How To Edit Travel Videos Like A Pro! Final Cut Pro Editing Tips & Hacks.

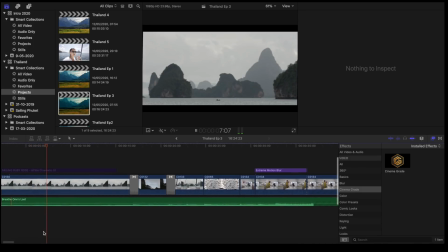4:14 For me, this is actually really an enjoyable process, and I can happily get lost for hours just trying to select music.
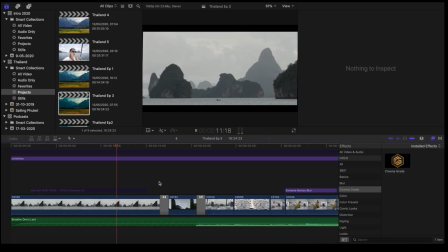4:20 But once that music is imported into a timeline, it has to be cut so that the shot transitions correspond with the beat. This sometimes is actually really difficult, and we found out the hard way you cannot use wireless headphones for this,
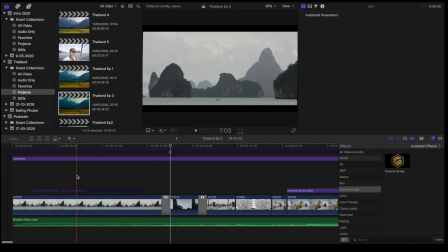4:35 or you end up with a latency which then when you actually listen to it on a television or with wired headphones doesn't correspond to the beat.
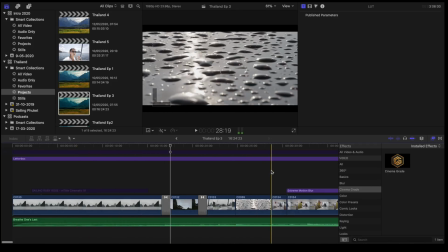4:42 So again, music comes next.
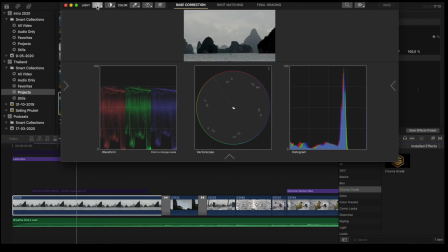4:48 The next stage is one that actually takes a whole lot of time, and that is base correction, shot matching, and then the grading of the footage. Now, because we take footage on the same camera but in different light conditions or with different cameras, every shot has to be matched so that they all look the same.
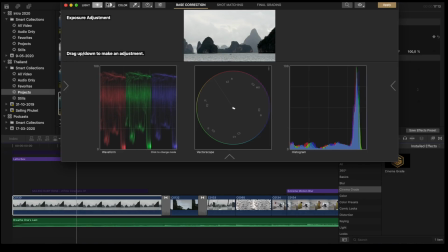5:05 So we use some pretty high-end color grading shot software to make sure that the contrast, the luminosity, the chroma, and the saturation for each shot looks right.
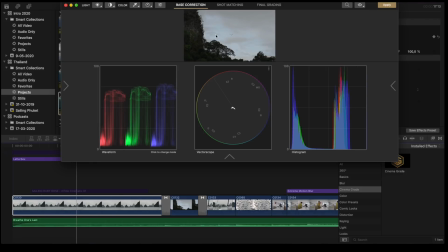5:17 We then need to make sure that all the shots look the same. So if you shoot, say for instance, one shot at dusk and one at midday, or you use a DJI camera for one and a Canon for another, that everything looks the same.
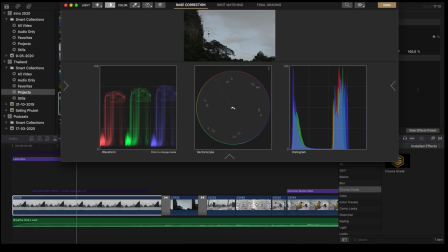5:31 So we do then need to go through every shot taken within a video and make sure that they all look identical. We don't actually now rely on the actual look of the shot. We use Chroma Scopes and spectrums for this.
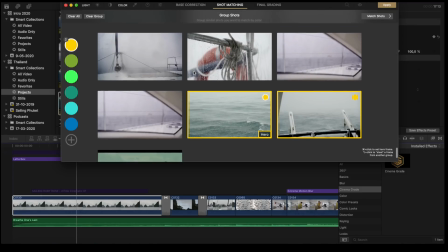5:45 Once we've got the individual shots matched, we then need to go and make sure that everything tallies up.
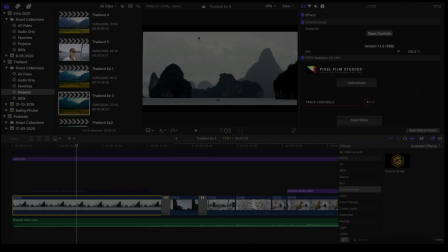5:51 So what we do is take all the shots and match them together. Next in our video intro is the addition of titles.
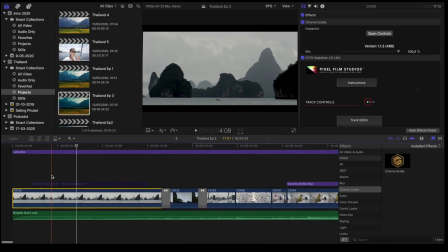5:59 This is actually fairly simple. We use different titles and different title packs, but again, I'm a little bit of a font nerd. Is it? Yes, I almost got that wrong. So yeah, I'm a bit of a font nerd. So just looking at the fonts, how those cut in and cut out is really important to us.
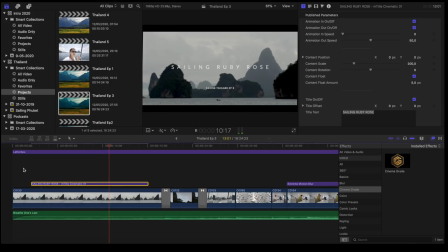6:16 So again, getting a slow and cinematic title sequence is the next stage, but this one's a pretty simple one. Right, so we've got this sequence and this is ungraded, but as you can see, there's a shot of the dawn here.
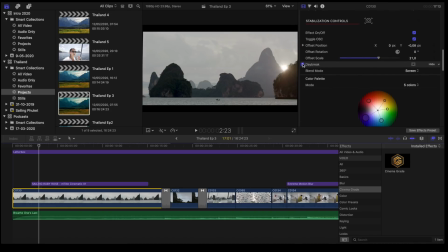6:31 Now, I'm not going to lie to you, look away if you don't want to hear this. This is added in post just to give the effect. So we use a daybreak effect just to add light to this shot. Now, one thing I would say is that it's not just a question of putting the light in, because the shot moves around, every frame has to be tracked.
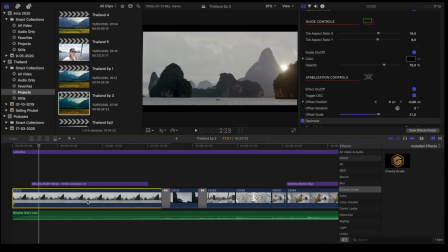6:48 So if you put a light source into, say for instance, in this case, between these two mountains, that then has to be tracked. So we need to use tracking software to show that as the scene moves, even if it just moves a little bit, that the light isn't seen to bounce around.
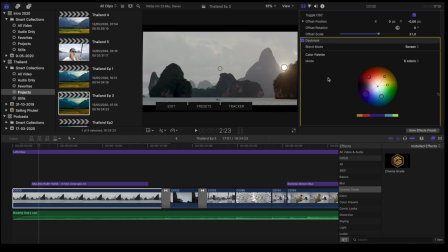7:03 So again, this is done in post-production just to give that little bit of a visual effect. Are we giving away our secrets? Yes. Does it spoil it for you? We hope not. It's again just the overall image and the overall, you know, the evoking of emotion that we're trying to create here. So again, a little bit of light in post. Now, one of the final things we do once we've got our shot graded,
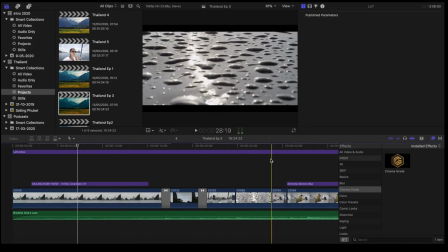7:26 matched, and we have got the music, everything laid out, and we're pretty happy with it, we then move on to final grading,
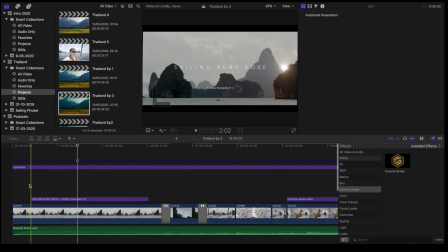7:32 the use of LUTs. For those of you who don't know, LUTs it stands for Lookup Table, and it really means applying a particular look to a film or a shot.
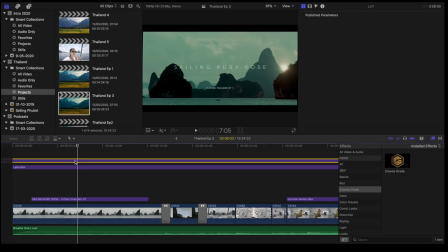7:42 Now, in this case, we wanted to evoke something which is a little bit kind of Asian, a lot of greens and a lot of blues into this.
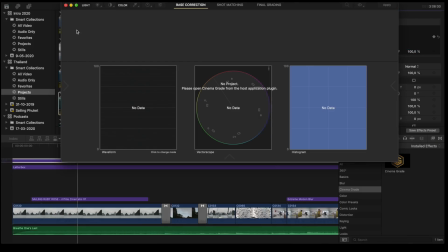7:49 So we use, in this case, we use a Lookup Table, which is what we call Rec 709.
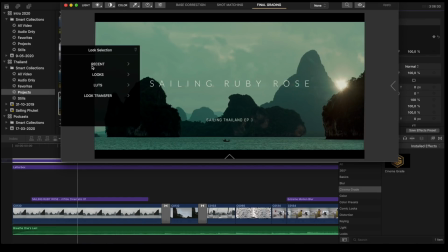7:54 Now, what that means is you can take a shot and apply just really a filter to it. So this filter, in this case, there are 3 different filters that we could use.
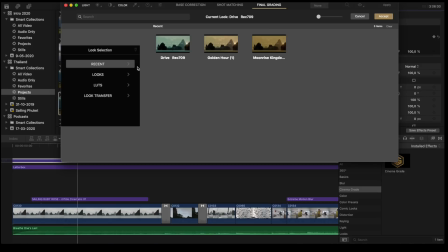8:02 One puts yellows in, one puts a little bit of orange in. This one uses lots of greens.
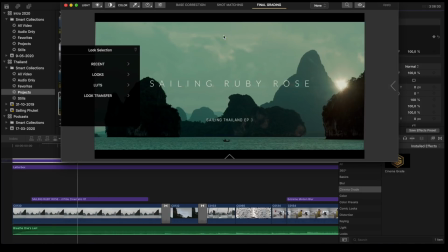8:06 So by taking the original footage, overlaying what essentially is a set of filters, we can then create a look that we're pretty happy with.
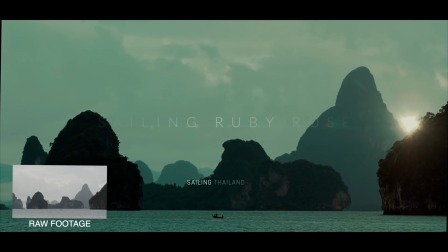8:14 So what I've done here is just outline the main steps of what we've done.